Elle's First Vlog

Okay, so today I'm going to talk about the storyboard that we did in Last Lesson, from a film clip that we watched. In the first scene, we see the back of the actor. The audio is of movement and noises unknown to the audience. She then moves to the kitchen, where she makes a cup of tea. We then go, it then cuts to a depth of view,
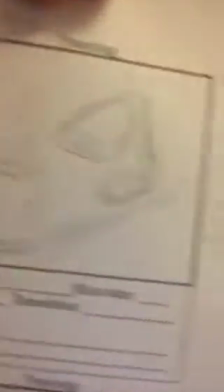0:38 depth of field shot of the mug of tea and then the actor actually removes the mug of tea with her hand and it cuts the next scene. We then see the back of her head again and this time
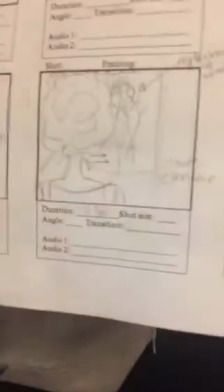0:53 she's in front of a window so we can see her reflection.
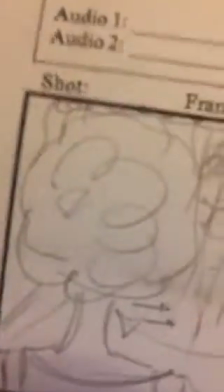0:59 It stays there for about four to five seconds building tension and then she abruptly closes the curtains. It then cuts to a close up of the hill implying
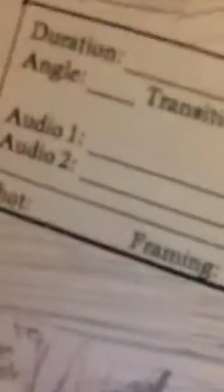1:12 a point of view shot even though this is not yet known to the audience.
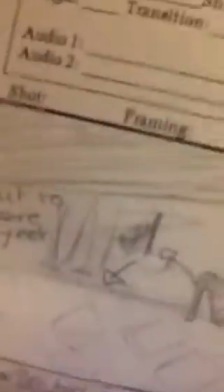1:19 She hesitates before taking her heels off and then we see her bare feet. In the next scene we see the back of her head again as she's listening
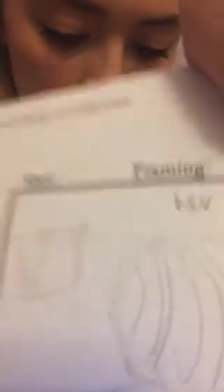1:33 for about five seconds and then the camera cuts to a profile picture
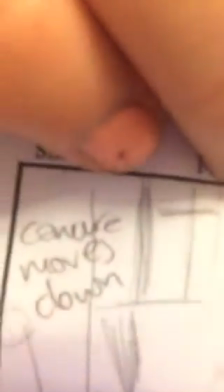1:38 or profile view of her face and the room where the camera pans down and then cuts the next scene again we later go back to the
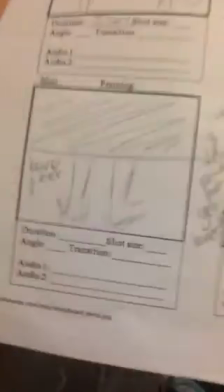1:50 barefoot scene which is there which is another point of view
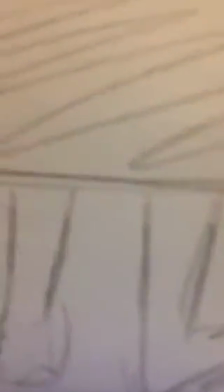1:56 shot from under the bed and we stay there but like the camera lingers for about four to five seconds
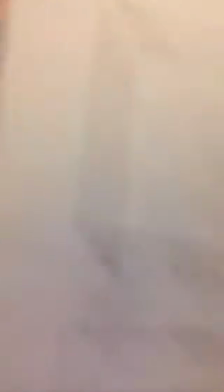2:03 just on that point of view shot and then
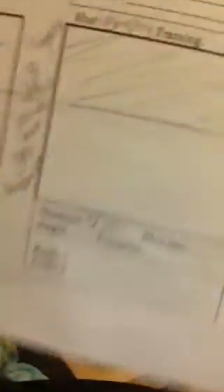2:09 her feet move up from the bed right onto the bed and it lingers again we then get a we then get a full view of the room that we haven't had before which
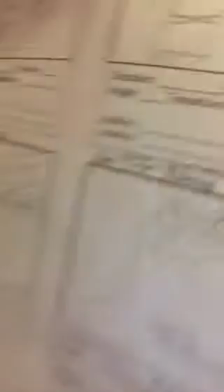2:29 is and it's um like in the in the corner in the left-hand corner the camera is
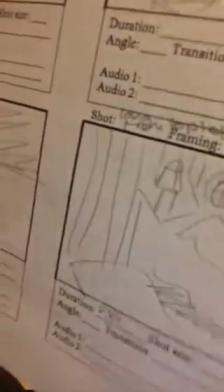2:35 and get that point the full view shot and there's silence just of that shot and in that shot for about eight seconds um and
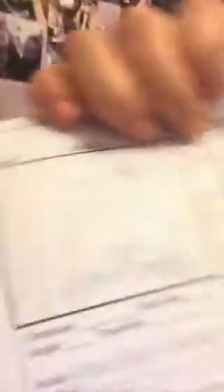2:48 then in the in the next scene like there's suddenly a man appearing out from under
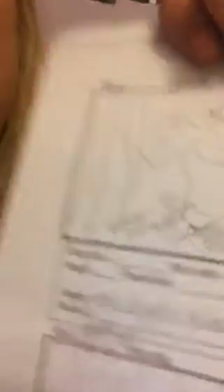2:54 the bed and there's like non-diagetic audio which kicks in as we
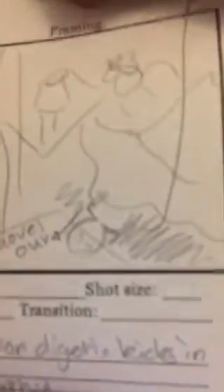3:01 see him move out and the camera moves with him like it moves in the same rhythm giving like
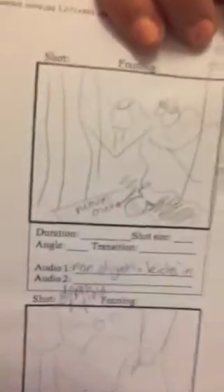3:07 a shaky unpolished feel for the audience and it's sort of unmoving there's another there's then another pop shot of from under the bed as as he moves out which then and then we go back to see the
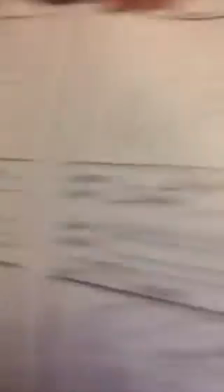3:27 woman actor lying in bed which is about a mid mid length shot um which then
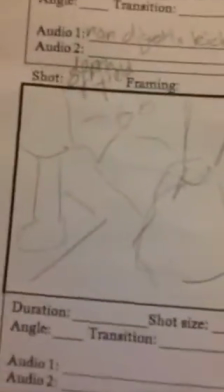3:34 like zooms in goes goes closer to her we finally see the man
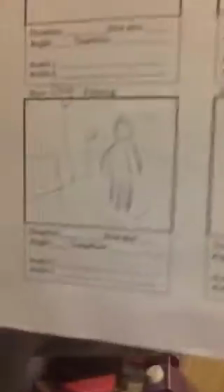3:40 standing over the bed again holding a mask in this shot which is again it's a bit of a, that's a long shot.
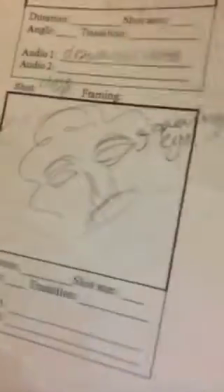3:48 And finally we go to a really close up shot where we see the woman's eyes open. And that's it, that's all my storyboards and the shots that we see in that film clip.